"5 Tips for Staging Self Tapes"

what's up everybody this week we are talking about how to stage your self tapes
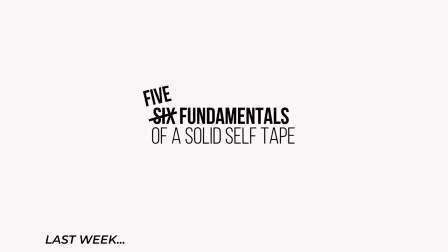10s
last week we talked about the fundamentals of a self-tape which came down to all of the equipment and
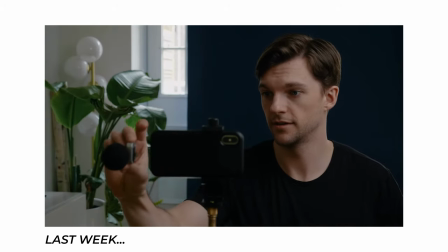16s
best practices for how to make a tape look the way you wanted it to look and now this week
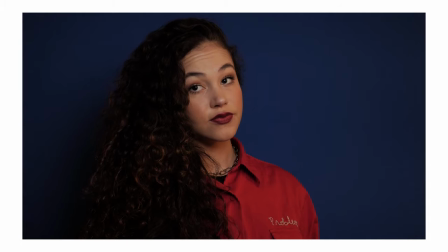23s
we're gonna talk about some of the best acting techniques that you can bring to your self-tapes.
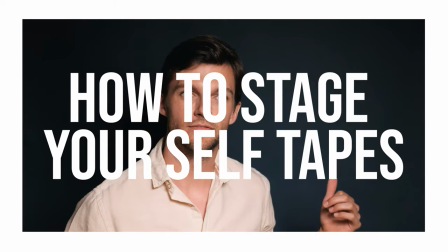28s
So here we go. The first thing we're going to talk about is eye level.
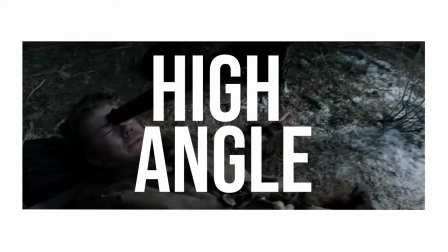34s
The camera above a character looking down is called a high angle shot.
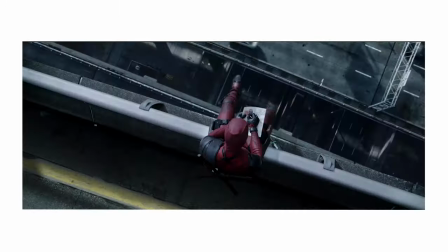39s
It makes a character look low status or weak or vulnerable or scared.
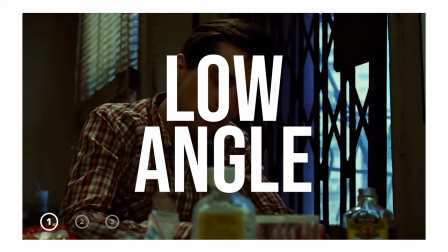45s
A low angle where you're looking up at the character makes the character look taller and more powerful. Those are two things that you may not necessarily want to include in your self-tape. Really, we want the camera and the self-tape to be a blank slate so that the only thing that we're thinking about is your performance. So you want the lens of the camera specifically to be right in level with your eyes, not above or below. The other thing that's gonna help you out is you're gonna want to look as close to the lens as you possibly can. Just to the left, just to the right, just to the left, just to the right. The closer that we can get to your eyes, the more we're going to see of your performance. The next thing we're going to talk about that's really crucial for all filmmaking, but also obviously now in your self-tapes is framing.
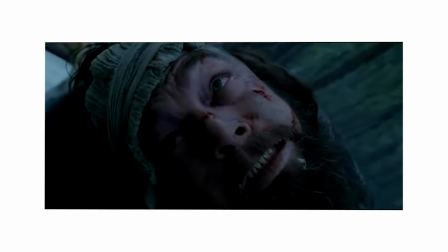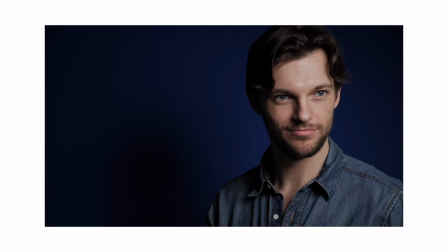102s
Generally, you want to have three fingers above the head. I've seen that trick before on somebody's YouTube channel, which I thought was great. The other method people use very commonly is the rule of thirds. I'll break the screen up in three different places.
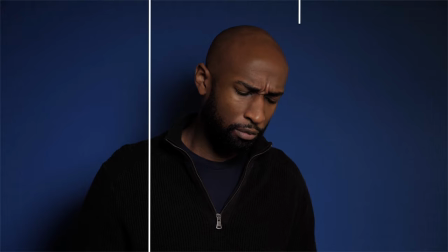115s
So you'll see you would want the top third of the frame to be going right through your eyes also with framing you deal with how close you want the camera to be i generally will do a close-up for film and television where the
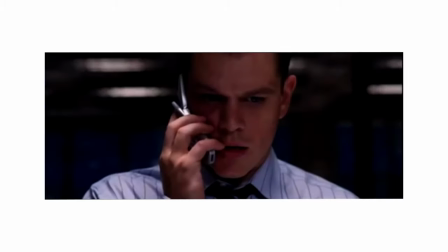130s
performance is much more grounded and realistic and subtler i'll move the camera more to a medium shot maybe from the the chest up like you see here or the waist up if it's a broad comedy
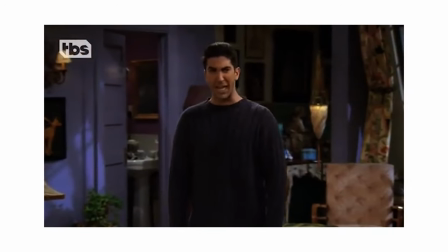143s
like a multi-camera sitcom or if it's a musical theater audition most of the time in a lot of these auditions you're going to want to be a little bit closer than you're comfortable with in a theater audition so that we can have better access to your
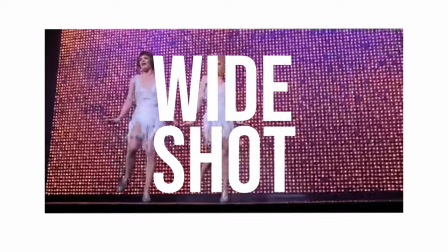157s
eyes if you're a dancer they would want to see a full wide shot from the tips of your fingers to the tips of your toes if you were to reach your hands up the next thing that we're going to talk about is action out of frame.
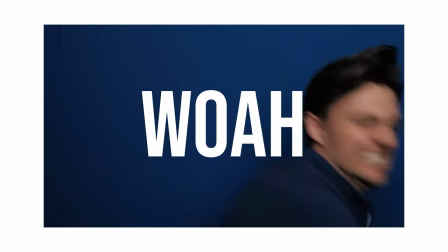167s
This was a trick I picked up from Bob Krakauer and I swear by it. Oftentimes, if you bring action or blocking into the frame, it's going to distract from the performance. We want to see your behavior. We want to see your eyes. Once you start doing a bunch of things, you know, you're like rolling a joint. Not that I know how to do that. You're rolling a joint, you know, in the frame. And then somebody in the audience is like, either that's the best joint that person has ever seen rolled or it's the worst joint or it's clear they start thinking about thousands of different things that don't have anything to do with your performance oh I have this really complicated prop okay it's gonna go I'm gonna pass this complicated prop underneath the frame there you go there's this complicated prop now the casting director and the producers and the people watching the tape aren't like why did he just pass a piece of paper instead of the important documents or isn't that supposed to be a piece of art why is it just a piece of white paper or you know whatever they say love you really really
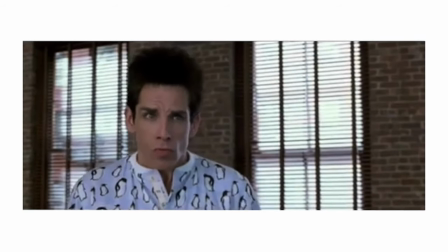230s
really ridiculously good looking this one this next one gets even more technical here this is something called the camera axis so if you were to draw a straight line i don't know how i'm gonna
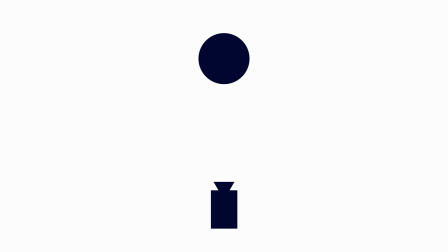240s
show you this but if you were to draw a straight line from the center of the camera to the center of my forehead.
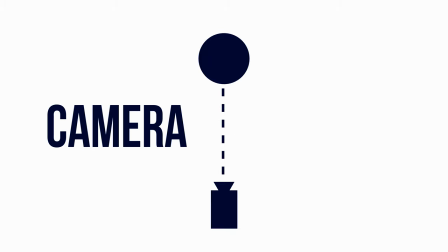246s
That's the camera axis.